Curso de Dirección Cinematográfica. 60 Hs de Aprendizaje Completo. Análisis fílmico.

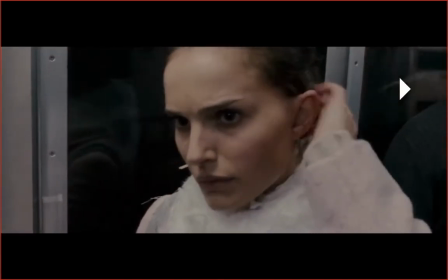Bueno, lo mismo, el personaje que funciona como un elemento de proyección de espejo,
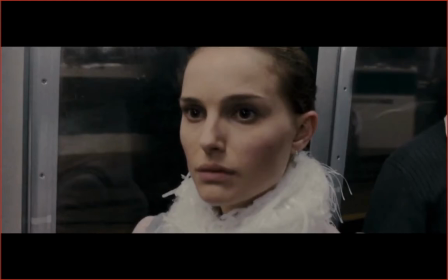pero en la realidad, el personaje da la sensación de que se vea a sí misma en la realidad todo el tiempo con la analogía del cisne blanco y el cisne negro, ¿no?
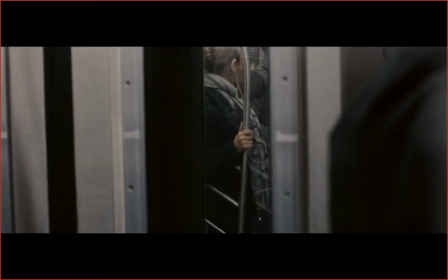Todos los espacios, fijaros en producción, todos los espacios se ciñen a planos cerrados, planos de acción, lo que ve y cómo interpreta lo que ve.
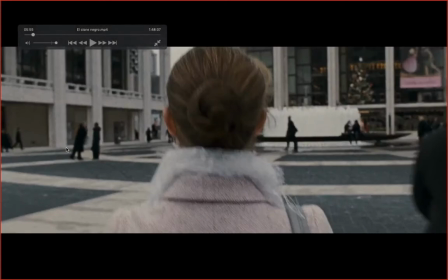Volvemos a la deformación de la realidad ¿Cómo la deforma? Aquí lo que hace En vez de trabajar con ojos de pez es con profundidades de campo Escasísimas, en el que los humanos No parecen humanos, ¿no? Es como la amenaza presente Todo el tiempo sobre el personaje luminoso El personaje de ella En diferentes películas,
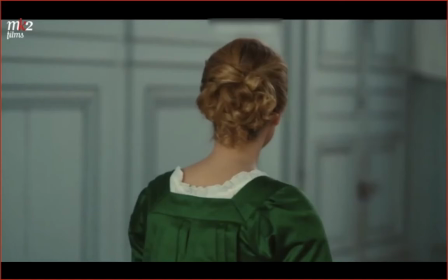como de repente un punto de giro Hace que dos personajes se colocan en dos lugares diferentes En una especie de campo contra campo
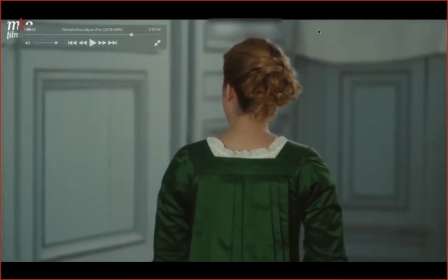El espacio en el que se mueve Adelanen Si os fijáis, es un espacio cerrado Y por cierto,
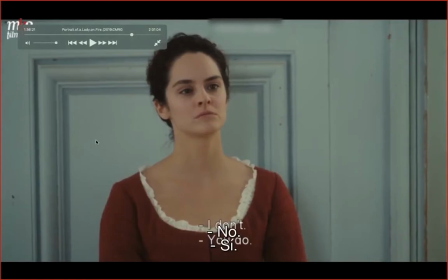el lugar en el que se encuentran Otro personaje es igual Es como una especie de callejón sin salida en el que se han metido las dos,
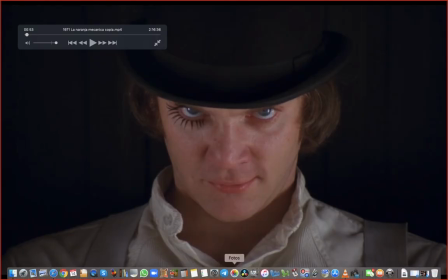¿no? Entonces está expresado a través de los fondos. Sí que este es el primer plano, el primerísimo primer plano, el stream close-up clásico, en el cual no cortamos por la barbilla, sino que vamos un poquito más abajo.
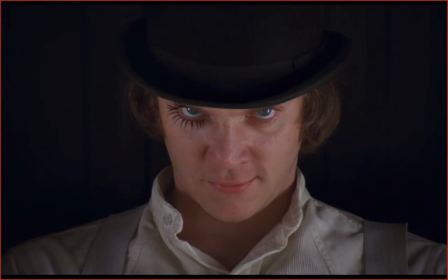Pues vamos a ver un travelling con zoom retro, lo digo como idea, para que veáis como el zoom se enmascara y parece un travelling solamente.
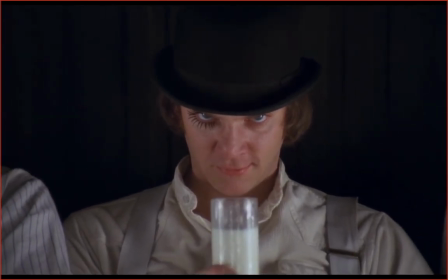En el centro del encuadre,
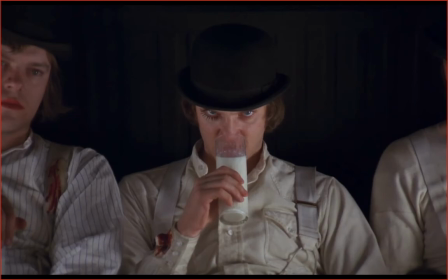este es el concepto contrario al clásico, es decir, presentamos el espacio, presentamos el personaje, en este caso no, en este caso el personaje domina el espacio. Esta parte infantil expresada a través de la leche con la sangre, hay como los dos elementos fundamentales, por una parte está esto que le da un sentido como más infantil y está este elemento,
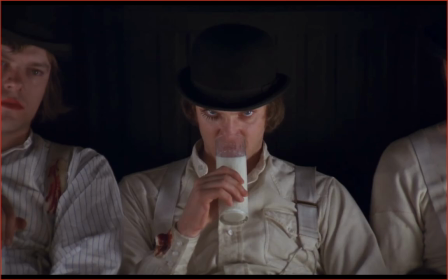la sangre, presente en el propio vestuario del personaje, que ya nos está introduciendo como esos dos elementos.